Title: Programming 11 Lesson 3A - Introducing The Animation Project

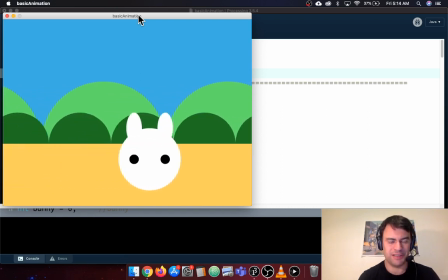Okay, good morning, Programming 11, or good afternoon, or whenever you're watching this.
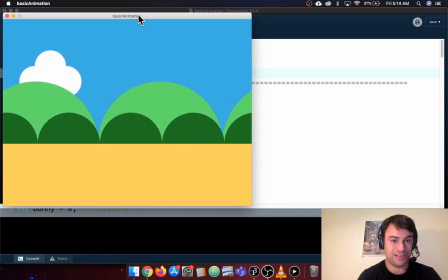This is going to be our new project. This is an animation project,
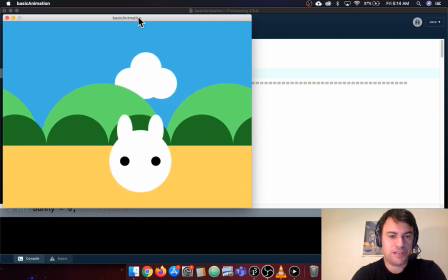and we're going to be using our knowledge of drawing basic shapes and extending that with our knowledge of
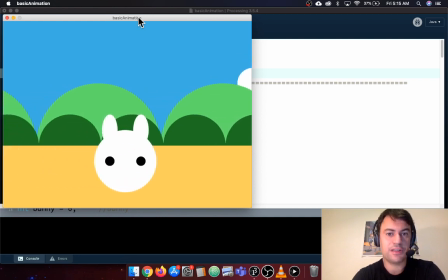variables and the active mode of processing and if statements so that we can create sort of an endless looping animation.
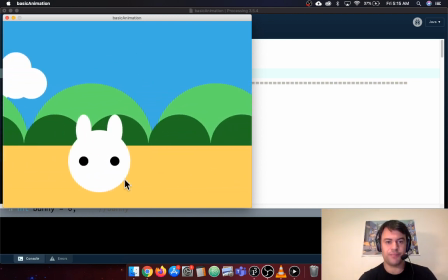So to take a look at what we have going on here, you can see that we have, oh, I'm not sure why it's slowing down.
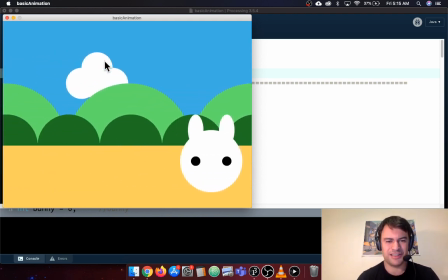My poor computer is struggling, but I don't think it's with the animation.
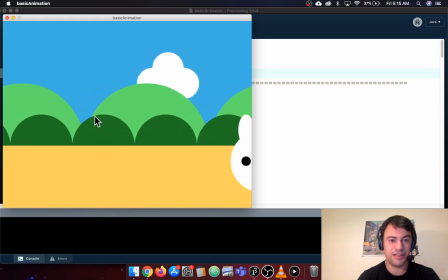Anyways, we have a few things going on here. You can see these hills are really just ellipses.
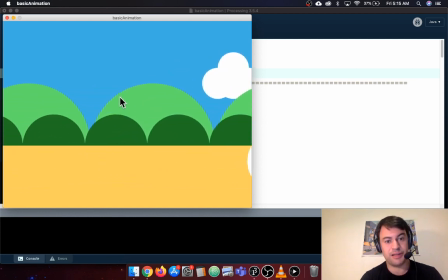The dark green ones in the in the foreground, and the light green ones in the background.
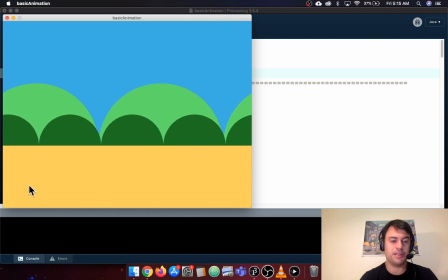And of course, we have some cloud and the bunny. Everything is really just a bunch of ellipses all together.
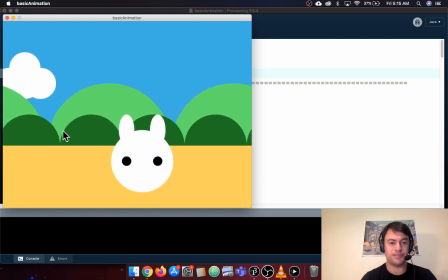And we're just using variables and if statements to make these kind of move across the
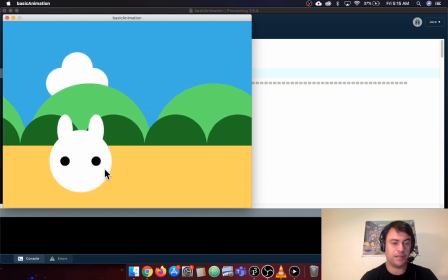screen and return back to the beginning of the screen to create this kind of endless loop.
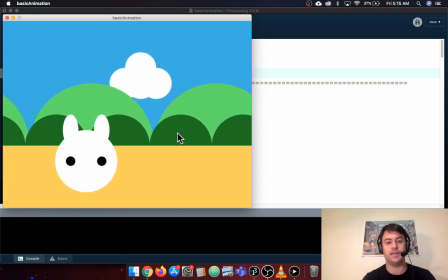Also notice that there's a bit of illusion of depth, right?
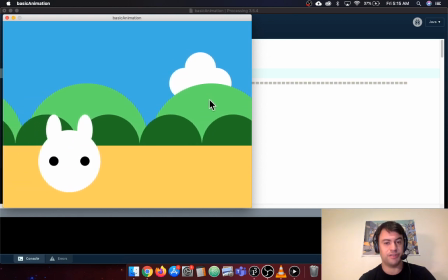The background light green mountains, the big ones, they look like they're further away from the camera.
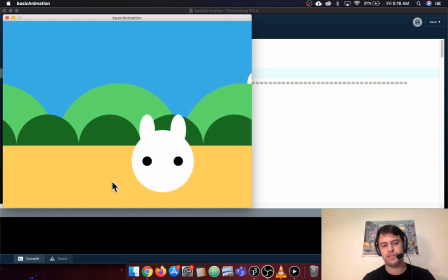The cloud looks further away. The bunny looks like it's in the foreground. So partially this is being created by the fact that the things closer to the camera,
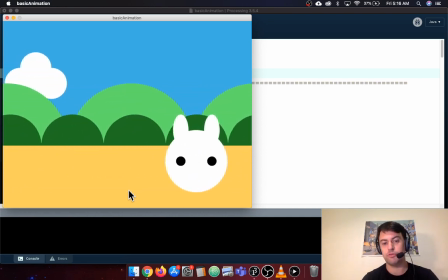they're moving faster, and the things further away from the camera are moving slower. So that's going to be an important part of this as well.
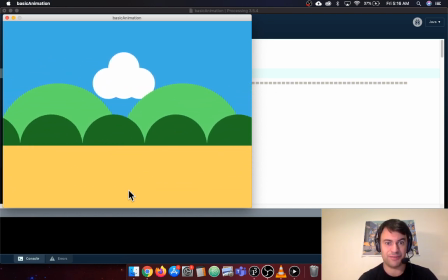This is called the parallax effect. It's a
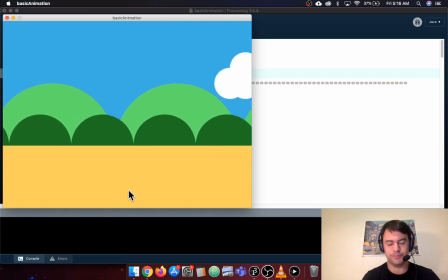long-standing sort of illusion, if you will, to create depth in a 2D animation.
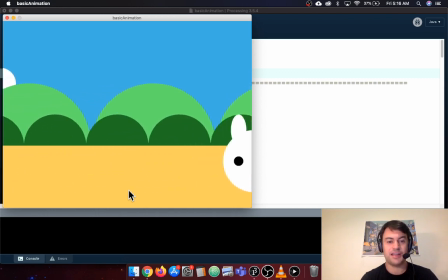Video games have been doing it for a long time. You probably have seen it yourself. We're just driving in a car.
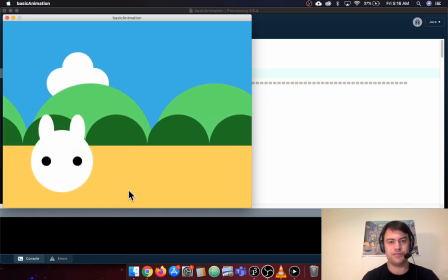You can see that things close move fast, things far away move slow.
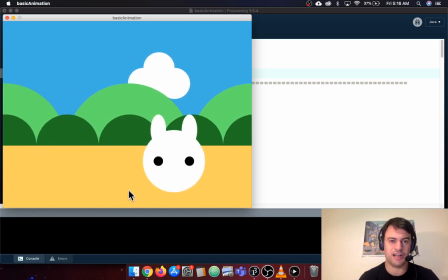This is sort of just how our eyes interpret space.
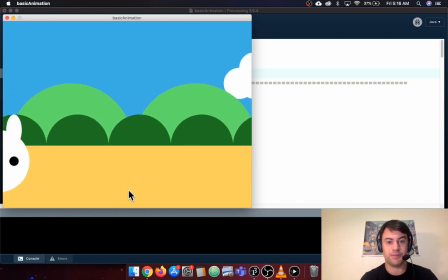So by putting that in here, we kind of create a bit of depth, a feeling that there's a three-dimensional scene here.
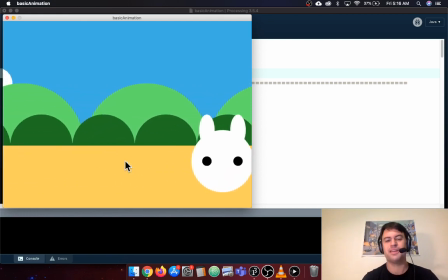We're not really thinking this is three-dimensional, but kind of creates that depth. So this is what you're going to create.
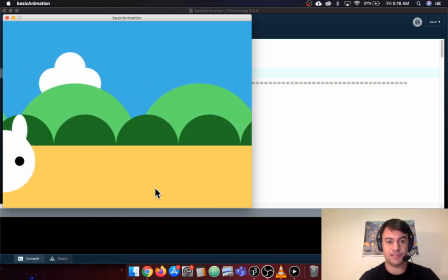You can create, exactly this if you want to, or you can do something more interesting.
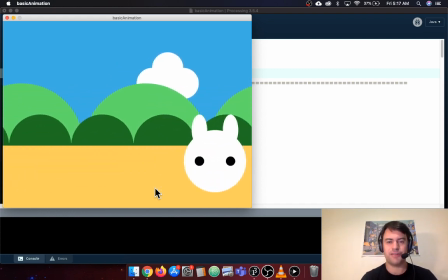And I think it'll turn out great. So we're going to take a look and see how these go together.
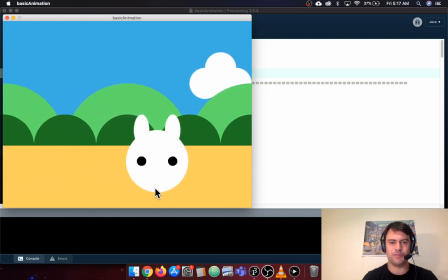Okay, thanks everybody.